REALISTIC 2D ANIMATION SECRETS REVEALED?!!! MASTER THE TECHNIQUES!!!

So
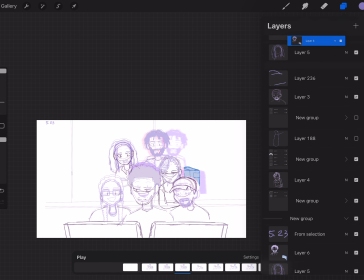let's see.
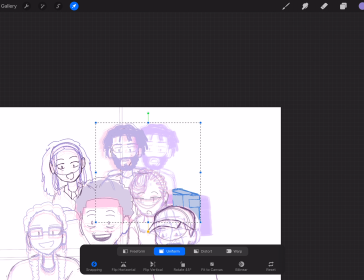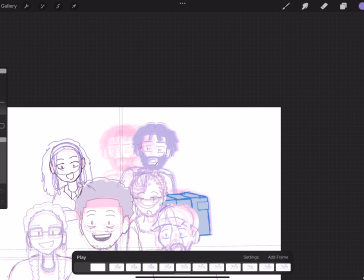So it's a slow in, and then I put something in the middle, and then the slow out.
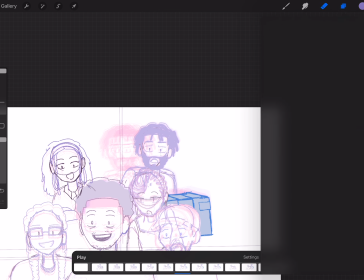Now this isn't the complete motion, but this is the first part of his motion, and then there's a second part to his motion, which will also be a slow in, slow out, I believe.
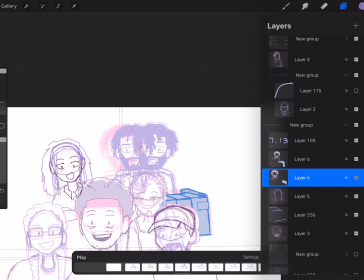More rearranging.
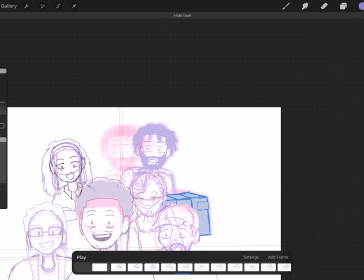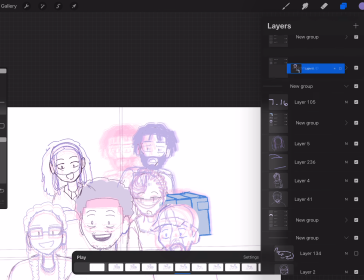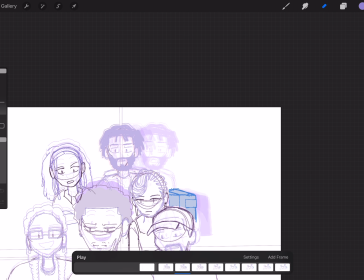And there's that second movement there.
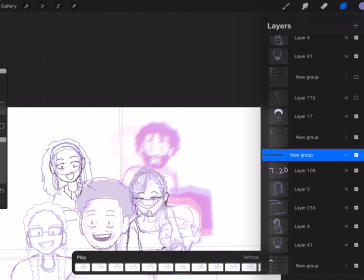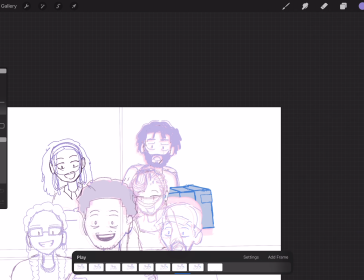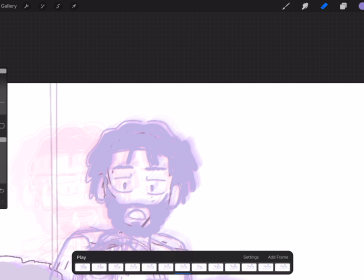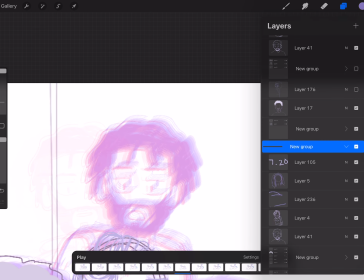Right here, when I zoom in, I'm looking at the outline of the character, and that's how I determine the spacing. The movement is subtle intentionally, so I don't want to
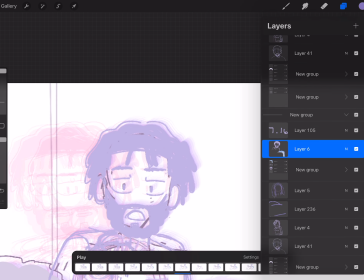overly space it or put too much space when the objective is for the character to be moving smoothly and slowly in this instance.
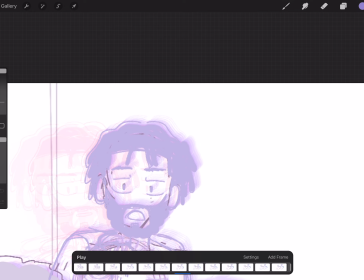The slower the character, the more frames. The quicker the character, the less frames.
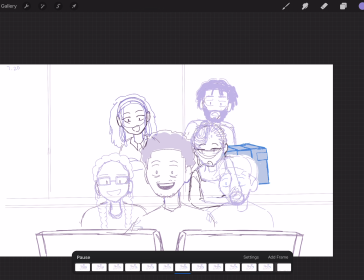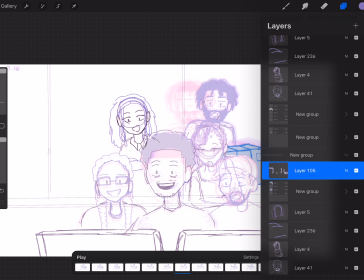Yeah, and I'm not liking, see, this is where it gets a little funny looking because I don't want his mouth to just pop open.
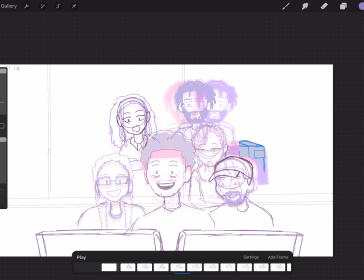That doesn't look natural. But I'm not focusing on the mouth right here.
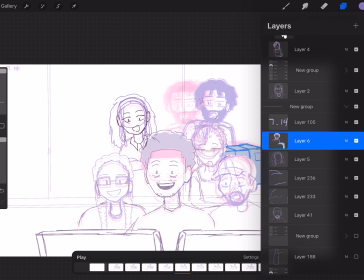I'm still focusing on the spacing of the frames of the character.
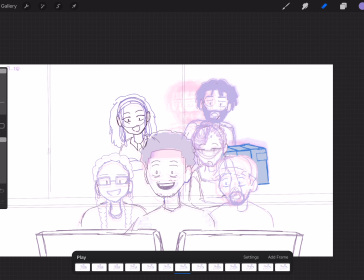And I'll end up focusing on the mouth on the latter end of this process.
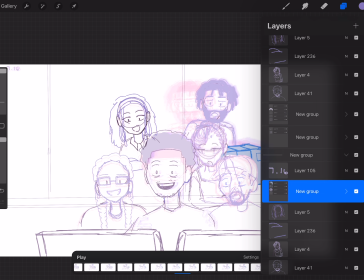So
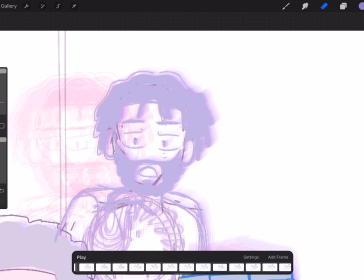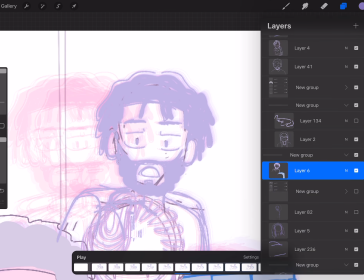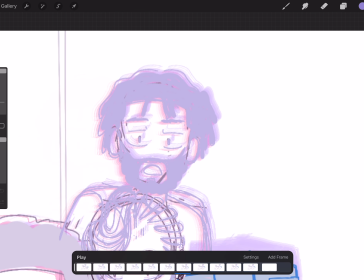yeah, I think that's right. Let's see. Nope. Yep, gotta rearrange it.
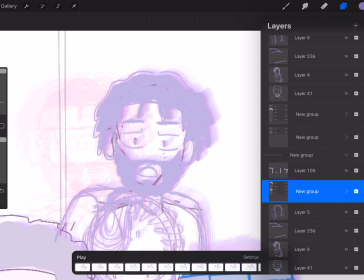They are out of place, and that is due to my poor organization skills. That's poor planning on my part, but I'm just trying to get this out the way. This is the fun, not so fun part. The not so fun part of the fun part.
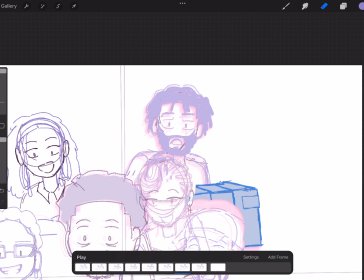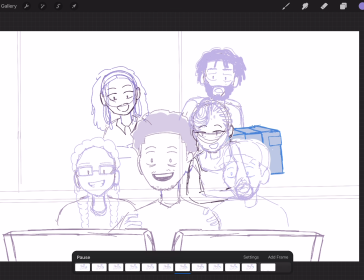Okay, that looks better. And you know what? Now that I'm looking back at it, I may add a blink for him because nobody's blinking.
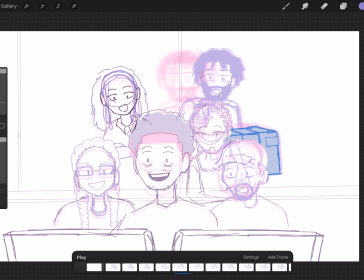That's not natural. But they are shocked, so we'll see how it looks. I think the character that I'm animating right now is going to be the character that blinks.